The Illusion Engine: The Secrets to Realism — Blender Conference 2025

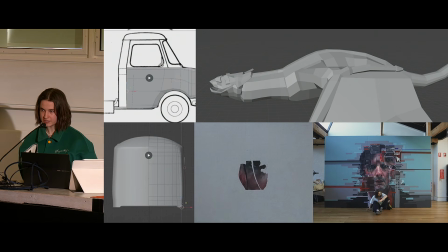2452s
Then when you realize everything is just these forms when they begin with, every single person in here would be able to build all the 3D models on the side. And I think in many aspects, because I came from being a painter and a realism artist,
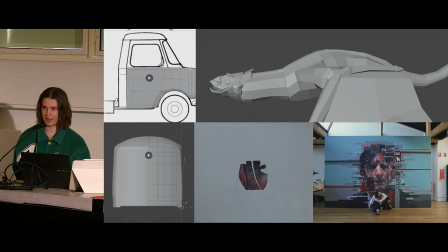2466s
that kind of mindset is how I used to think about literally painting or drawing any portrait. Was the end outcome seems very terrifying to be like, okay, this is something I'm trying to paint. But the irony of everything is I'm looking at everything as shapes and segments.
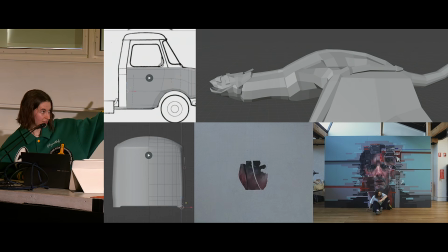2485s
And I say to myself, can I make, you know, this quarter of an eye? And I don't look at it almost as an eye. I look at it as a shape and kind of colors. And I go, okay, that looks like something I could do. That looks achievable.
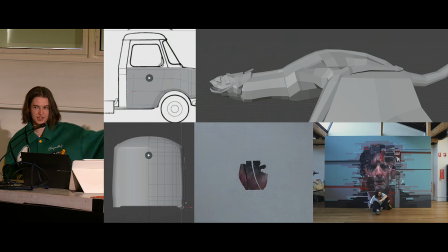2500s
And then once you start stacking these achievable things on top of each other, you end up with this end outcome that feels like it would be hard. And I'm not trying to undersell it, but I think in my head I kind of go like, anyone can do these things if they take them at kind of one section at a time.
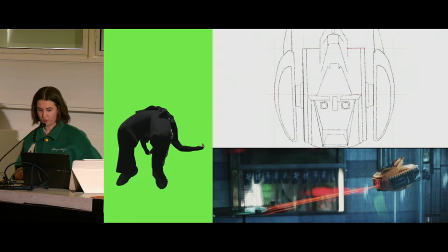2518s
But yeah, there is also many aspects where modeling fast is a thing that you need to do.
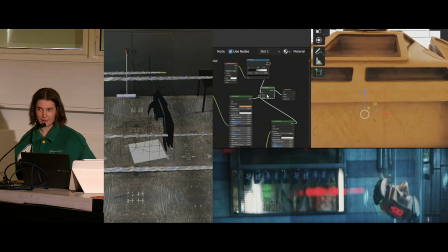2523s
This was a show that I was on with my good friends in Melbourne called Nownish on YouTube, where they do these art challenges.
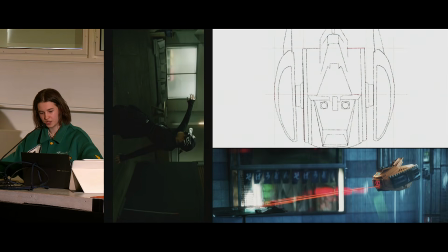2530s
And I did a 5-hour art challenge and a 3-hour art challenge, where it was kind of building an animation in a short span of time.
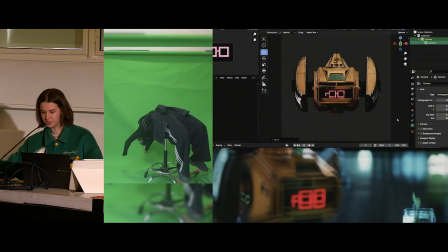2538s
And in those aspects, again, you have this limitation of time. So what can you build in the span of time that you have?
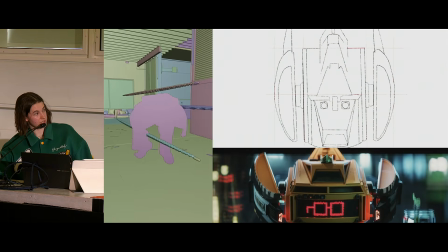2545s
So the animation on the right was the 5-hour art challenge.
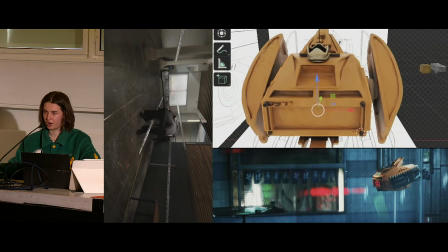2552s
And to model the drone within the time, I knew I only had an hour slot to model and texture the drone.
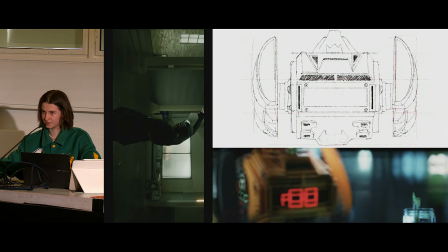2557s
And so I'm modeling the drone with a mirror modifier because, again, once you're modeling things with kind of,
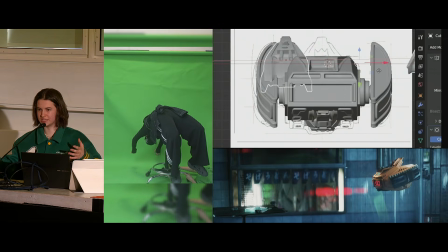2565s
you're realizing you want to kind of elude detail, but I don't want to build this really complicated thing.
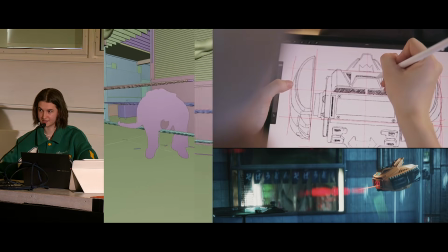2570s
I knew I was going to have to animate the drone, so I didn't want to do legs, because then it's going to involve me having to make good legs within 5 hours.
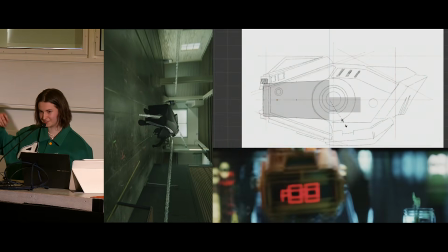2576s
So I was like, okay, got to make a drone, because then I can fly, and I don't have to do any kind of complicated animations other than making this like
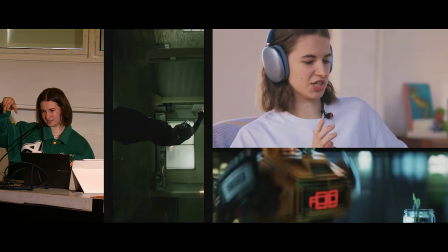2585s
this cube fly.
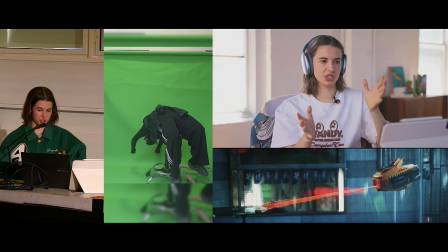2588s
Again, and yeah, it was built with a mirror modifier, so actually the drone itself, I only have to look at it from, can I make half of that thing?
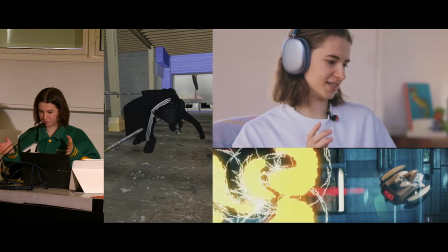2596s
So, and then obviously when you add the mirror modifier, you then have this full drone, but
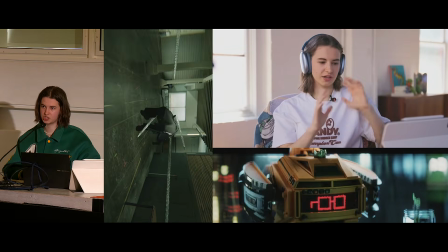2603s
you're chunking it in sections that feel achievable in the time that I have.
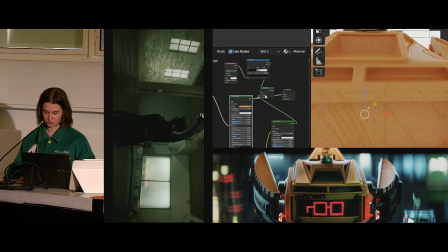2607s
And then the animation on the left was a 3-hour art challenge, which was me trying to recreate this kind of Matrix
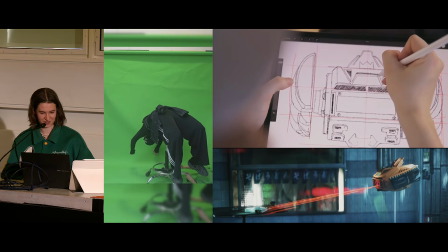2615s
style shot, which again,
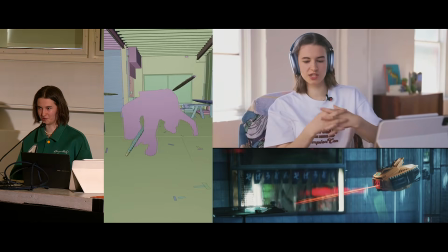2618s
I didn't want to have to rig a character or photo scan myself and then rig it up and then add it,
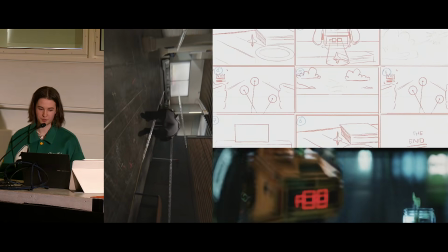2625s
whatever. So I ended up doing the jankiest setup on earth, which is me on a chair spinning on a green screen,
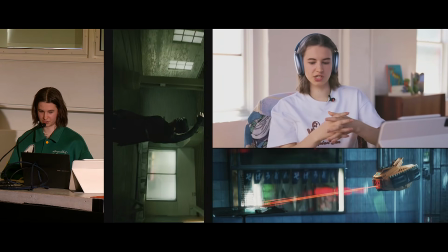2632s
and then After Effectsing my image footage, parenting a camera to the spin of the chair,
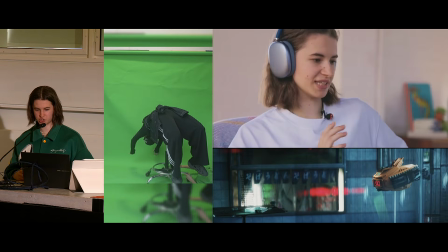2638s
which then kind of gave the illusion that the whole scene was flying around me,
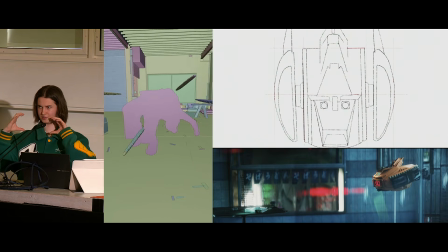2643s
when in reality the camera was parented to the video file, if that makes sense.
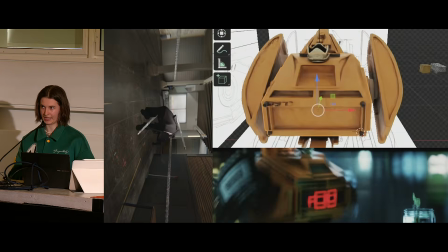2649s
which again, it was again giving the illusion of something complicated going on,
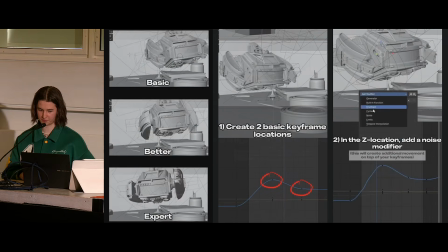2655s
when a lot of the times it's not complicated, or it's pushing that extra 10%, which is what this is an example of. So the top shot being me just adding 2 keyframes of the drone coming in, then that would be a fine shot.
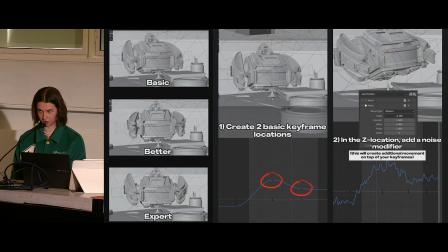2672s
But then it doesn't take much longer for me to then make the arms spin in a circle. And at the bottom, it's the same as the better, but this time I've added a noise modifier to the movement of the drone, which just adds these super subtle, like slight vibrations to the drone as it's coming in,
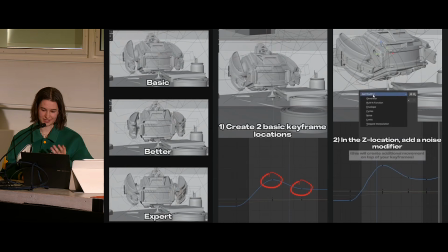2690s
which reality probably didn't need to include, but it pushes it that extra 10%. That gives the impression that something more complicated is going on.